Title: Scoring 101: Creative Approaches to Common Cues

Hey, Ian here from Soundfly. This week we're looking at an excerpt from our course, Intro to Scoring for Film and TV. In particular, we're looking at common types of cues you might encounter as a composer, how you can deal with those. Check it out, and if you want to learn more, come to Soundfly for the full course. Enjoy. Bum, bum, bum. There are certain cliches in film music we're all familiar with.
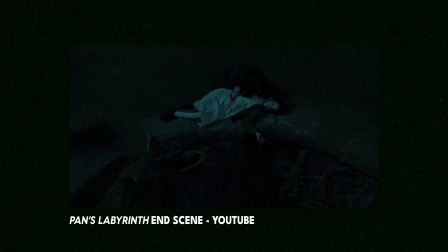Tragic moments tend to get dramatic music with minor harmonies and slow tempos.
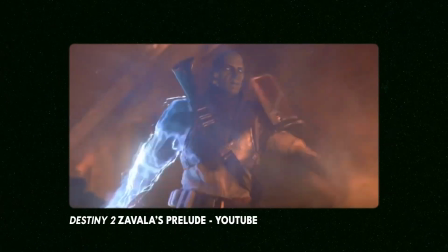Action sequences often get fast tempos and lots of percussion, maybe even blaring horns.
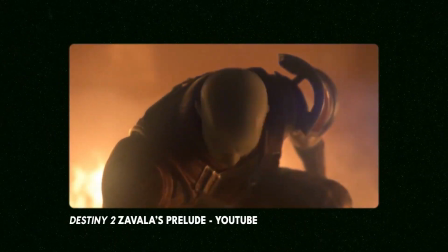The hero often arrives on the scene with orchestral fanfare. While most of us aren't aiming to compose cliches, there's a reason so many of these patterns appear in scores again and again. As composers, we have a fixed number of tools in our toolkit with which to strike a chord with our audience. And those tools often function in fairly predictable ways. Faster tempos tend to get your heart beating more quickly.
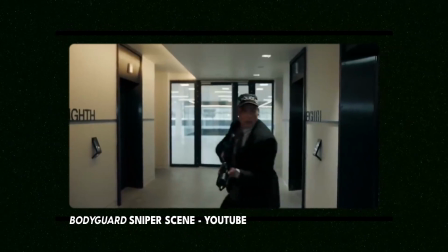I need the roof!
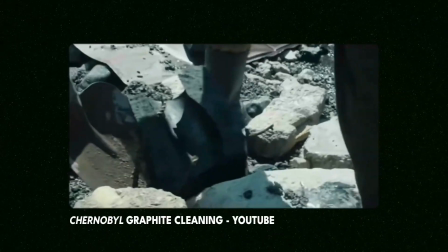Dissonance can be unsettling and produce a certain anxiety.
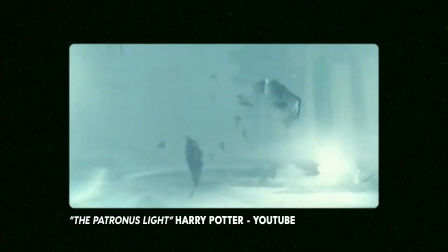Stable harmonies can sound warm and inviting.
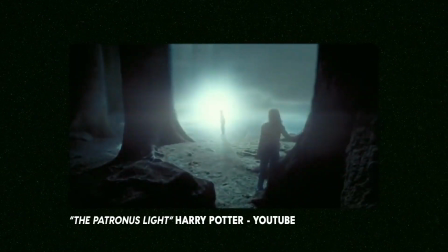Whether due to evolutionary biology or cultural socialization, these patterns are something composers can work with to support the needs of the film, or disrupt to generate surprise and originality.
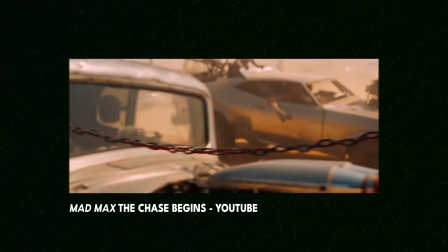Let's take a look at a couple examples. Here's a fun cue from Mad Max Fury Road, with a score by DJ and producer Junkie XL.
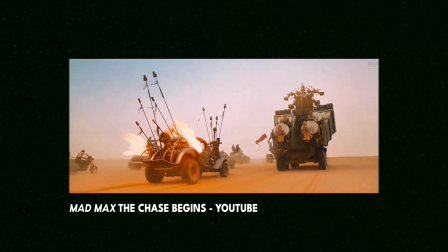It's a chase scene in the apocalypse. One of the cool decisions they made is score kind of slips in and out of being diegetic.
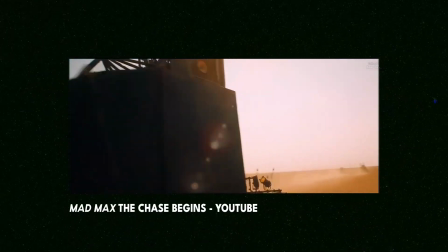One of the chasing cars has a little apocalypse desert orchestra.
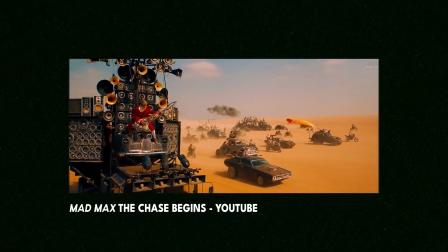There's pounding massive timpani drums and a tripped out metal guitarist blaring power chords out of his fire guitar. The specific scoring choices aren't too foreign, but with the highly stylized visuals, the whole thing really aptly illustrates the weird post-industrial hellscape we're in.
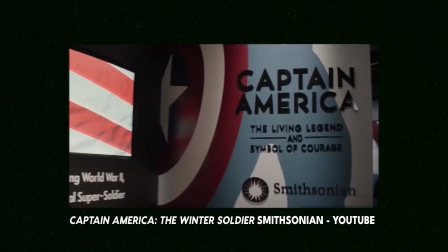Here's another cue from Captain America: The Winter Soldier with a score by Henry Jackman.
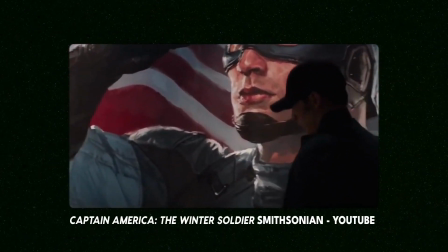Steve Rogers, aka Captain America, is visiting an exhibit about Captain America in disguise after having to turn against his own government.
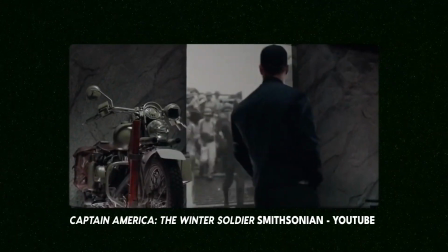The music is pure Americana fanfare with themes reminiscent of Aaron Copland.
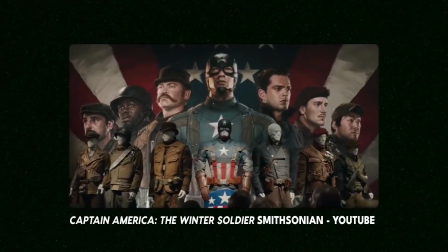The main instruments feel almost royal with simple horn themes playing over stable major pads. They're recalling a supposedly simpler time when the decisions required to be a hero were more obvious for the main character. It's nothing too complex, but highly effective.
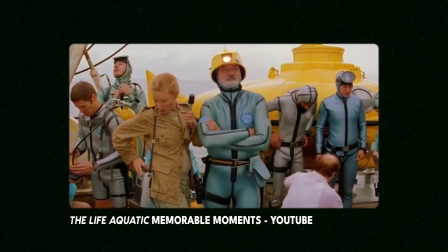Here's a slightly more idiosyncratic choice: Mark Mothersbaugh's score to Wes Anderson's The Life Aquatic.
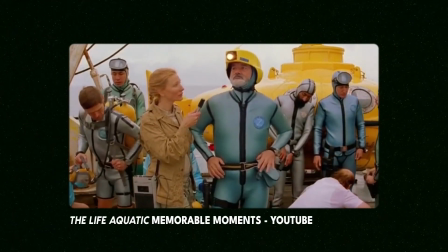Once again, the filmmakers play with some diegeticism, with the music starting when Steve Zissou presses play on his headphones.
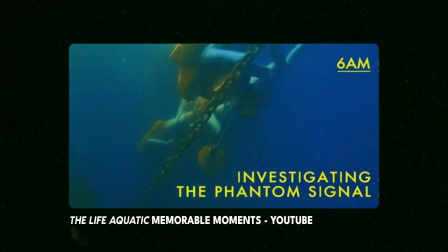This film is full of whimsical musical choices,
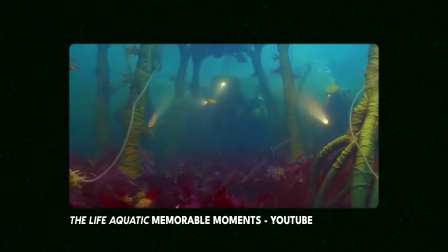but one that stands out is the music that plays when the crew is checking out a mysterious signal underwater. The instrumentation for this cue is electronic and synthetic sounding. It starts out with all sorts of bleeps and blips that might be inspired by a sonar signal. It's fast-paced but playful. The arrangement is sparse but wandering as different instruments trade the main themes between them. All these choices situate the audience nicely in this slightly bizarre, Jacques Cousteau-inspired underwater adventure.
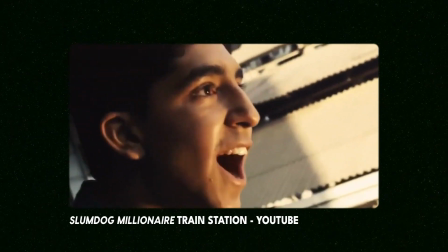In Slumdog Millionaire, composed by A.R. Rahman, the main character Jamal is meeting his love Latika at a train station.
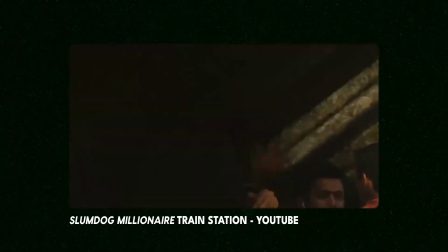Latika!